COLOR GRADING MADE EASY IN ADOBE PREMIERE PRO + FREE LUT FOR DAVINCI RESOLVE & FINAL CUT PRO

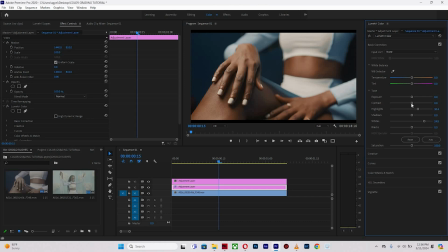(4:00)
And so what I'm gonna go, of course, for its namesake, contrast, I'm gonna push it all the way towards the right, then add some blacks. Beautiful. Okay, so you realize that the skin tone is popping a little bit more,
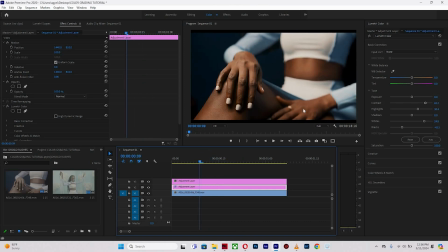(4:18)
and you also realize that the belly area and everywhere else that you see skin is popping up. But one thing I noticed is that it looks too warm for my liking. That's a, you know, personal preference. All right, so what I'm going to do is I'm going to reduce the temperature from warmth to add some cools to it.
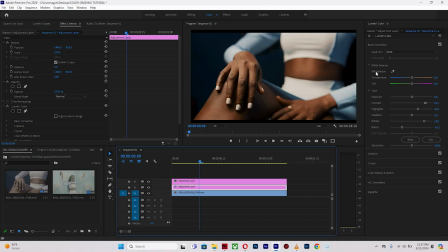(4:36)
So let's see how it turns out. So over here to the white balance selector, I'm going to turn the temperature, shift it all the way to the left, and you realize that it looks colder than before.
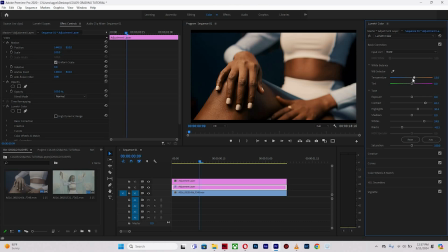(4:51)
Right, so you realize that when it was here it was too warm. This could be something that you might want to sit with, but For me, I would like to push a little bit to the left so that the colors are much more separated, right?
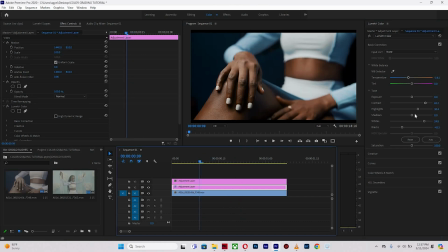(5:05)
So right, the skin tone is still preserved and it looks much more true to the eye than before when it had a lot more warmth to it. So to the shadows, I'm gonna push a little bit to the left, then add a little bit more contrast and add some whites to make it pop some more. And here we go.
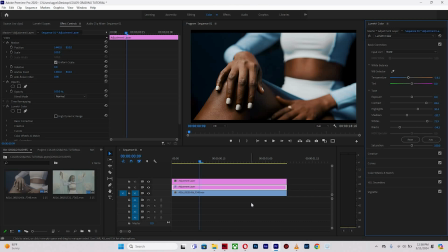(5:28)
So to quickly put this across, there's a difference between color correction and color grading, where color grading, you have to go through much more, you know, additional moves by the creatives to add some tints,
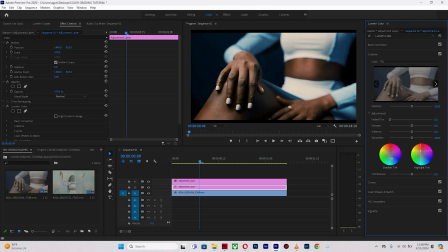(5:42)
right, to the shadows and highlights in there, push some colors here and there, which is actually what color grading is all about. But I realized that the only color grading move that we did was to add a LUT, and I had to just do some minor tweaks to the color correction, and I was okay with the results.
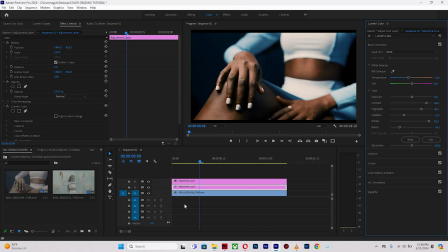(6:01)
So here you realize that my LUT is purposefully made for this particular shot and every other shot that I filmed during the music video. And so if you have a similar shot, it might work, but it wouldn't always work for every scenario.
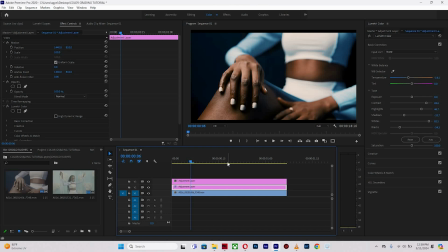(6:17)
So when you are using any LUT, you ensure that your tweaks are made according to the situation. If any other footages are there in the pile that looks identical, the LUT will definitely work out the same way with these properties up across similar footages.
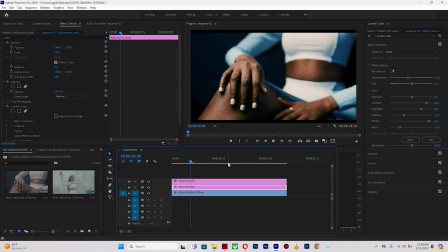(6:35)
So yeah, thank you very much for watching this video to the very end. If you enjoyed it, please give it a thumbs up, subscribe to my channel, and of course check down the description below for the other videos. If you want much more comprehensive videos to understand color grading and how I go through my processes, check down there in the description below, you find them all.
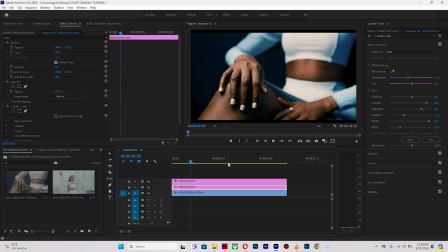(6:51)
And subscribe, share across all social media platforms for others to also see this video, and also share the LUT to friends. Thank you very much once again. I'm gonna catch you next time in the next video. Have a wonderful day. See ya.